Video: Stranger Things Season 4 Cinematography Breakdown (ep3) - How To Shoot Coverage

Hey guys, welcome back to another episode of Stranger Things Season 4 Cinematography and Filmmaking Breakdown.
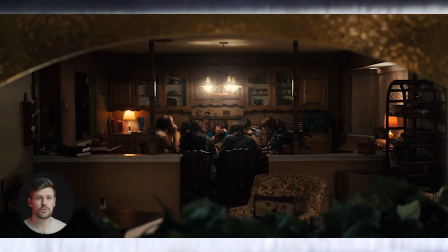In this video, we're looking at episode 3, so let's go. So we're starting off with this dining room scene here with 7 characters sat at a table.
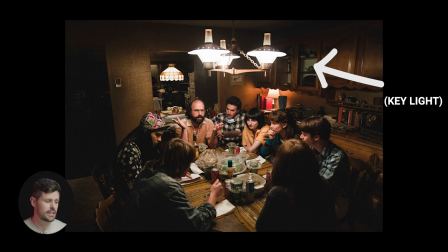I've seen some behind the scenes photos as well, and there's definitely some cases where they're putting diffusion underneath those light sources.
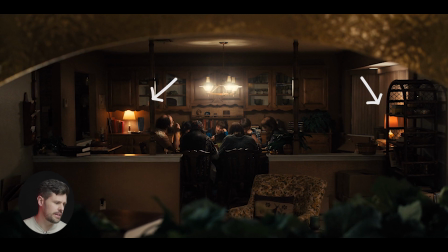And then there's a couple of practicals as well in shot, camera left and camera right. But for the most part, it's a pretty simple lighting setup, just this overhead soft light coming from above the table.
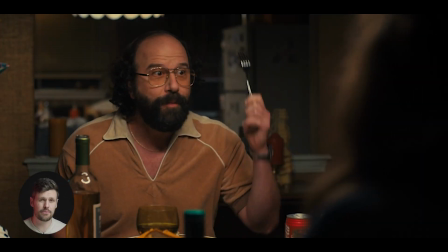Okay, so our first shot here away from the wide is a shot of Murray.
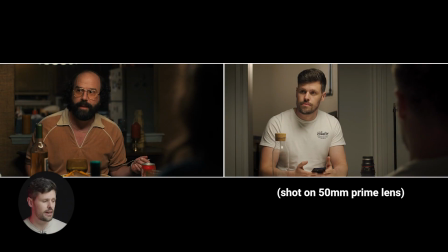I've actually recreated this shot as well, so I'm going to show you that now. Now for this setup, all I've done is position myself at the end of this table. I have a doorway behind me, representing the room that's behind our character Murray. And then I've also got another character on the right-hand side of the frame. So there's only 2 lights lighting this scene.
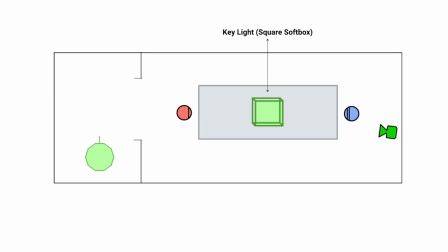The main light, our key light, is right above the table, right in the center. I'm using a square softbox, and the edge of that softbox is then where the character is sat, just outside of that.
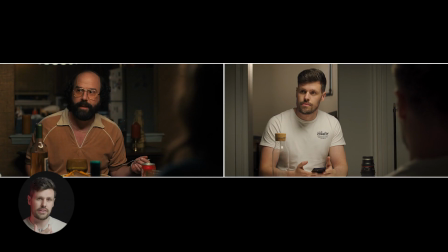So the light is just falling onto their face, creating a little bit of a shadow underneath the neck, and then there's no light. You know, if it was above them, it would be casting all the way back on the top of the head and the shoulders and stuff, but it's directly sort of in front of the characters.
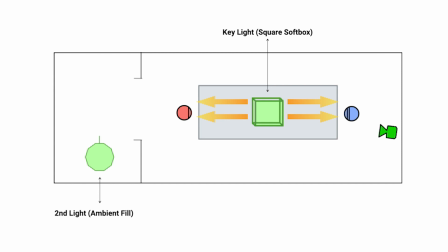And that's the same for all the other characters as well. And then there's another light I've positioned at the back because you can see it in our original frame here.
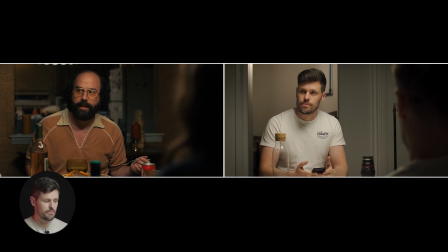There is a light source within the kitchen coming from camera left to show that there's some sort of light source. And again, it's to create depth so the image doesn't all fall to black behind him, give him that separation from the background. I just wanted to see if I could recreate the rough setup. I'm not going for anything like costume or any color schemes or anything like that. I literally just want to know where the lighting is, the quality of it, and also rough framing as well.
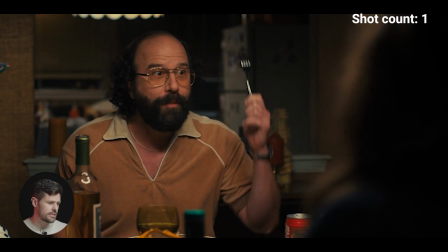And I think this has worked out pretty well. Okay, moving on then, we're going over coverage. So here we have Murray's shot, then we have the reverse, so Murray's point of view.
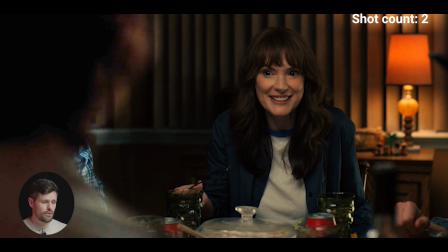And notice that in a lot of these shots, we have a foreground element, maybe someone's shoulder, so it's an OTS.
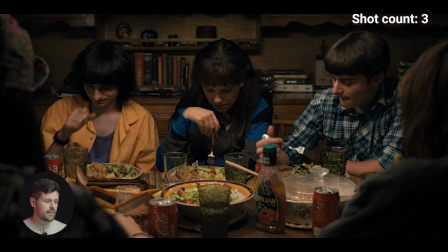So now we jump to another shot, our 3 characters on one side of the table, and again,
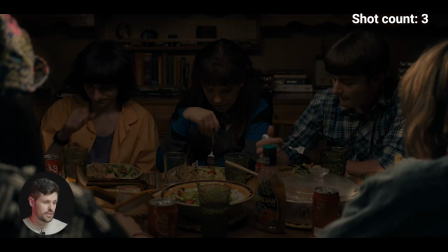left and right, we have the 2 characters opposite them in frame, just so we're knowing where we are.
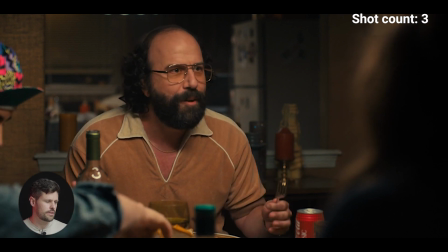And again, giving that depth as well. Back to Murray's shot. Now we have a single, and now we have a single of Murray.
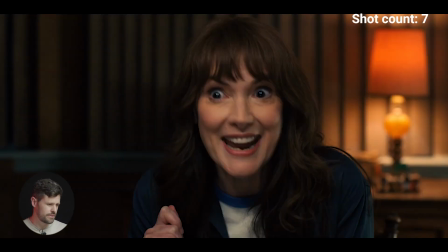Now we have a single of Mike, back to the original shot. Now we have a single of 11, back to the single of Joyce, the over the shoulder and the over the shoulder.
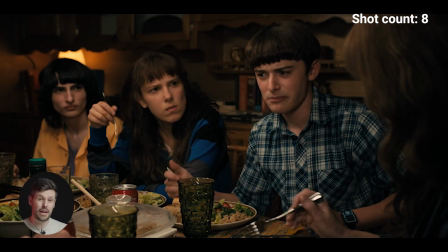Now we have another shot. This is an over the shoulder from Joyce's point of view and the 3 characters on the right of her to get all their reactions.
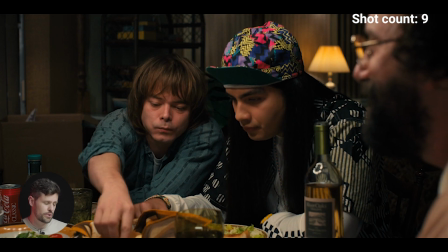And then we have the same, but for Murray, over the shoulder to the 2 characters on his right, back to the single of Joyce, back to this one.
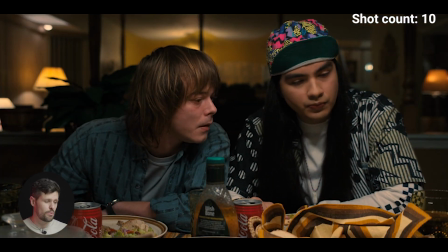Now we have a 2 shot without any shoulders or anything like that. So that's all I wanted to do for this one, just to show you how you can do coverage. And it can be very time consuming when you do it this way, but this is the result, what you get. And also the lighting is very basic. It's really kind of easy to replicate this. Just a few practicals in the background, your main light source, nice soft light source above the table, and have everyone sat at the edge around that light source so they're not directly under it.
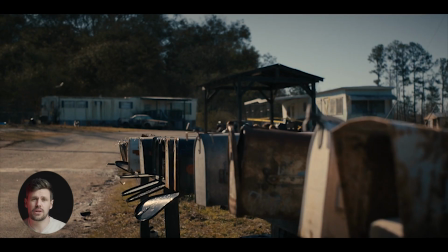All right, moving on. Okay, for our second sequence, we're looking at an exterior shot, middle of the day. We're starting on this wide shot to establish where we are. The framing here, we've got the post box in the foreground, giving us again that depth.
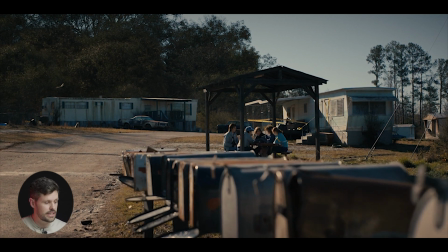The road also works as a really nice leading line, draws us right around to the characters who are in the middle of the shot. And then we got all the background elements, the caravans and the trees, etc. Lighting wise in this shot, all natural daylight.
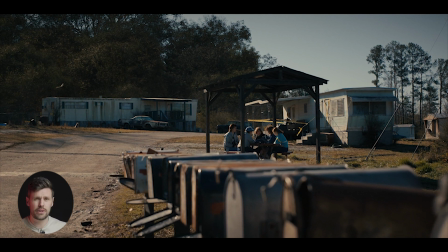Our characters are being backlit here by a 3/4 backlight, giving them a nice edge.
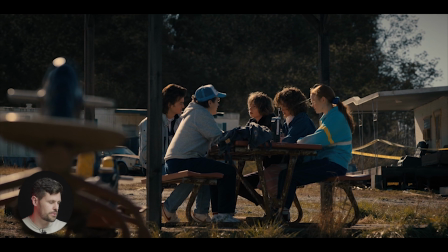We jump to the next shot. Again, same principles. We've got the foreground element on the camera left. We have our characters. This is sort of like a medium wide. Again, the same sort of lighting, this edge light, cutting them out from the background.
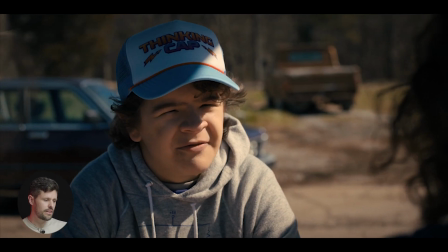And then we do have background elements as well. So plenty of depth in this shot. Now we come to the coverage again, which we discussed in the last scene. Again, we're using the over the shoulders and having, whenever we're on a character, we're pretty much seeing an edge of a shoulder to dirty up the frame, but also to give it depth.
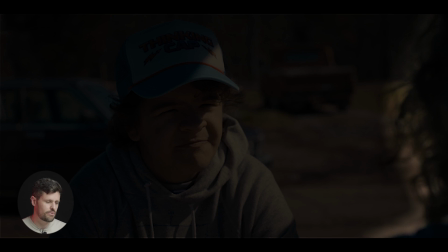You know, this is our foreground element here, camera right, and then we have plenty of depth in the background.
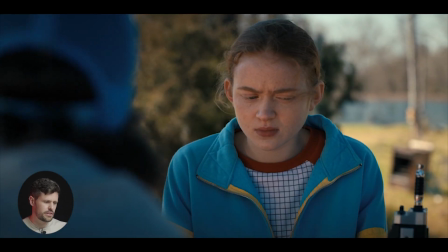Again, natural daylight here, hard light sources. This is probably a shot where I think there's maybe a bit of bounce coming from camera left.
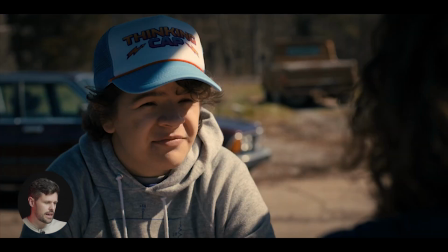Natural daylight again, probably a little bit of bounce.
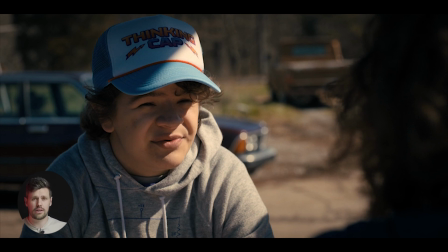If you're ever wondering where the light source is coming from or what quality is, those kind of things, shadows is a giveaway, but also the eyes. If you look in the eyes and you can zoom into an image, the eyes are basically a mirror and will show you where the light source is coming from.
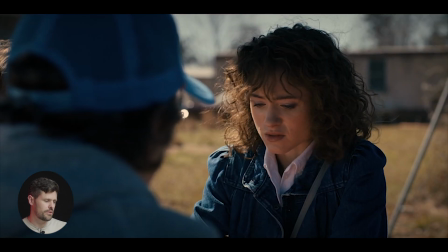So again, we're just going over the shoulders on these shots. And there's a bit of movement as well.
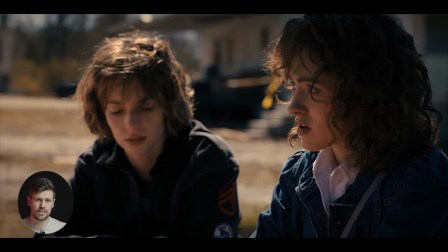There's constant movement to all these shots, which I really like, compared to the last sequence we just saw, where the camera is completely static.
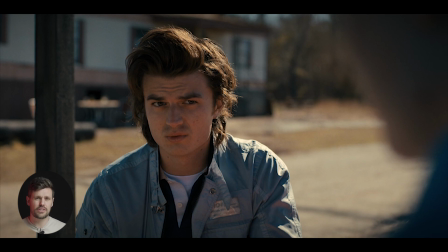And I think the reason why they're using this camera movement is because there's a conversation going on with these characters, and it's all up for deliberation. They're trying to figure things out. And I think that camera movement actually adds to the atmosphere and the storytelling part of it, which that's what it's all about.
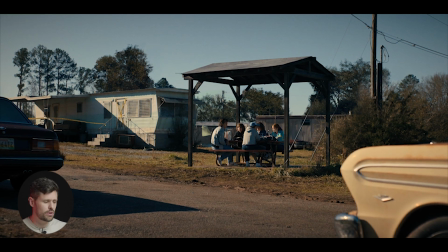Then we cut to this, another wide shot. It's really cool because it breaks it up from just over the shoulders of the dialogue going on. Again, foreground elements of the car, the midground, our characters, now being side lit pretty much with the sun. Okay, so there's one more thing I want to show you guys in this scene that I found quite interesting.
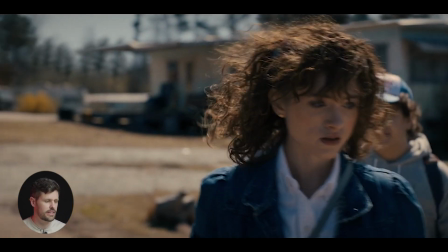Got our characters, they're always going to be backlit in this scene. You can tell straight away here, we've got real nice backlight.
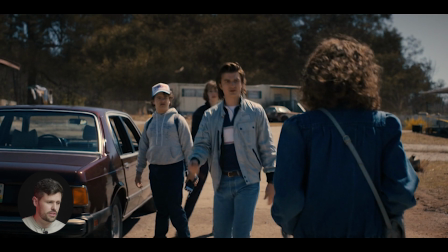It always edges out the characters really nice when it's from, either slightly left or slightly right and not directly behind. So we have our character here on the right, and we can tell there's hard light. That natural sunlight is just, smashing her in the face because she's edged out with that light.
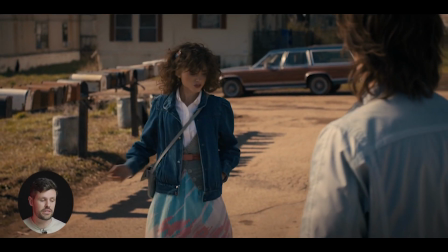Now we come to the reverse shot. Okay, we see Steve's point of view over the shoulder, again, creating this depth.
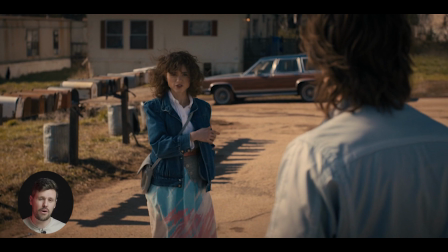He's on frame right, got that edge light from the sun, and now our character is very much diffused.
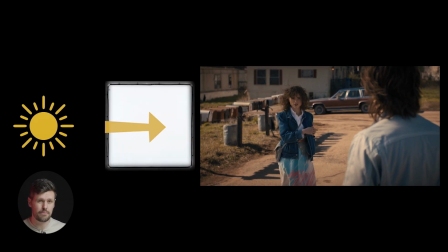There is something like maybe an 8x8 or a 12x12 frame of diffusion, camera left, out of frame, so obviously you can't see it. If we're seeing the floor, we're gonna see that diffusion frame, we're gonna see that stand or whatever is holding it up. But we can tell immediately that she is stood in diffused light, trying to make it a bit more soft and flattering on our subject.
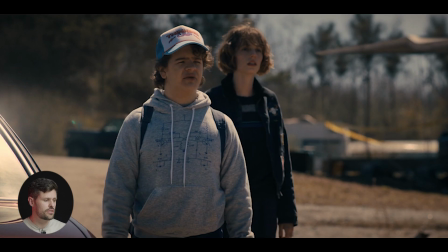Every time we change to the opposite direction where she's looking towards,
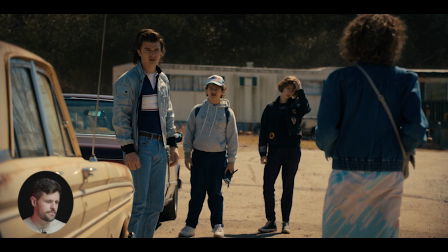all our characters are stood in this natural hard light being edged out, and it's great.
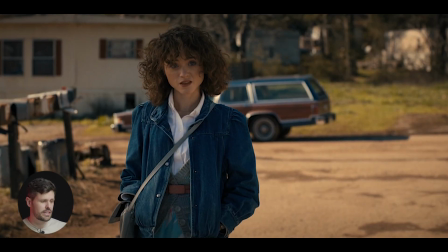And it's definitely a quick way to shoot as well. Another reason we can tell is when this character is about to leave
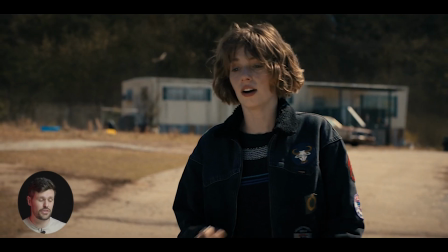the far side with all the other characters and join our character who's stood next to diffusion.
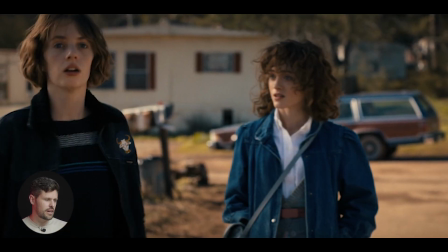Here we go, she's about to leave, cut, she's in that nice soft light now.
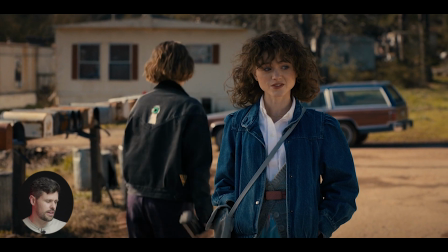And as she leaves, I'm gonna quickly slow it down here, frame by frame. You can see the edge of that frame on her back as she leaves. So the takeaways from this scene are when we're shooting in hard light, it's really about not having the sun in frame and also using that light as our backlight, a 3/4 backlight, either left or right to the character slightly, just to give them an edge. Always putting things in the foreground, having our characters in the middle, and then still seeing elements in the background. And then also when we can do over the shoulders like this, and we're just in an open space where there isn't any sort of chalets or sort of roofs to shelter our characters and hide that hard light source, we can use diffusion, and it's all about hiding the ground where our character is stood so you don't see that diffusion sort of stand out.
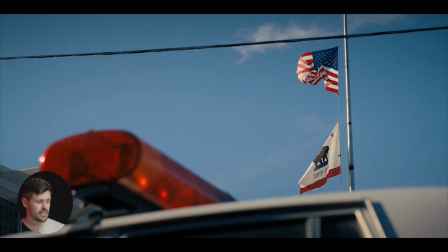And let's jump into the final breakdown. So jumping into this scene, our first shot is kind of an establishing shot. It's showing us, or the audience, where we are. We have the flags and police siren and car right in the foreground.
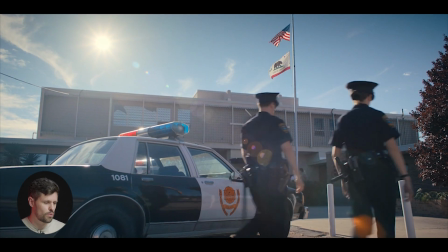So we kind of know where we are. And then we cut to another wider shot, definitely showing the audience where we are.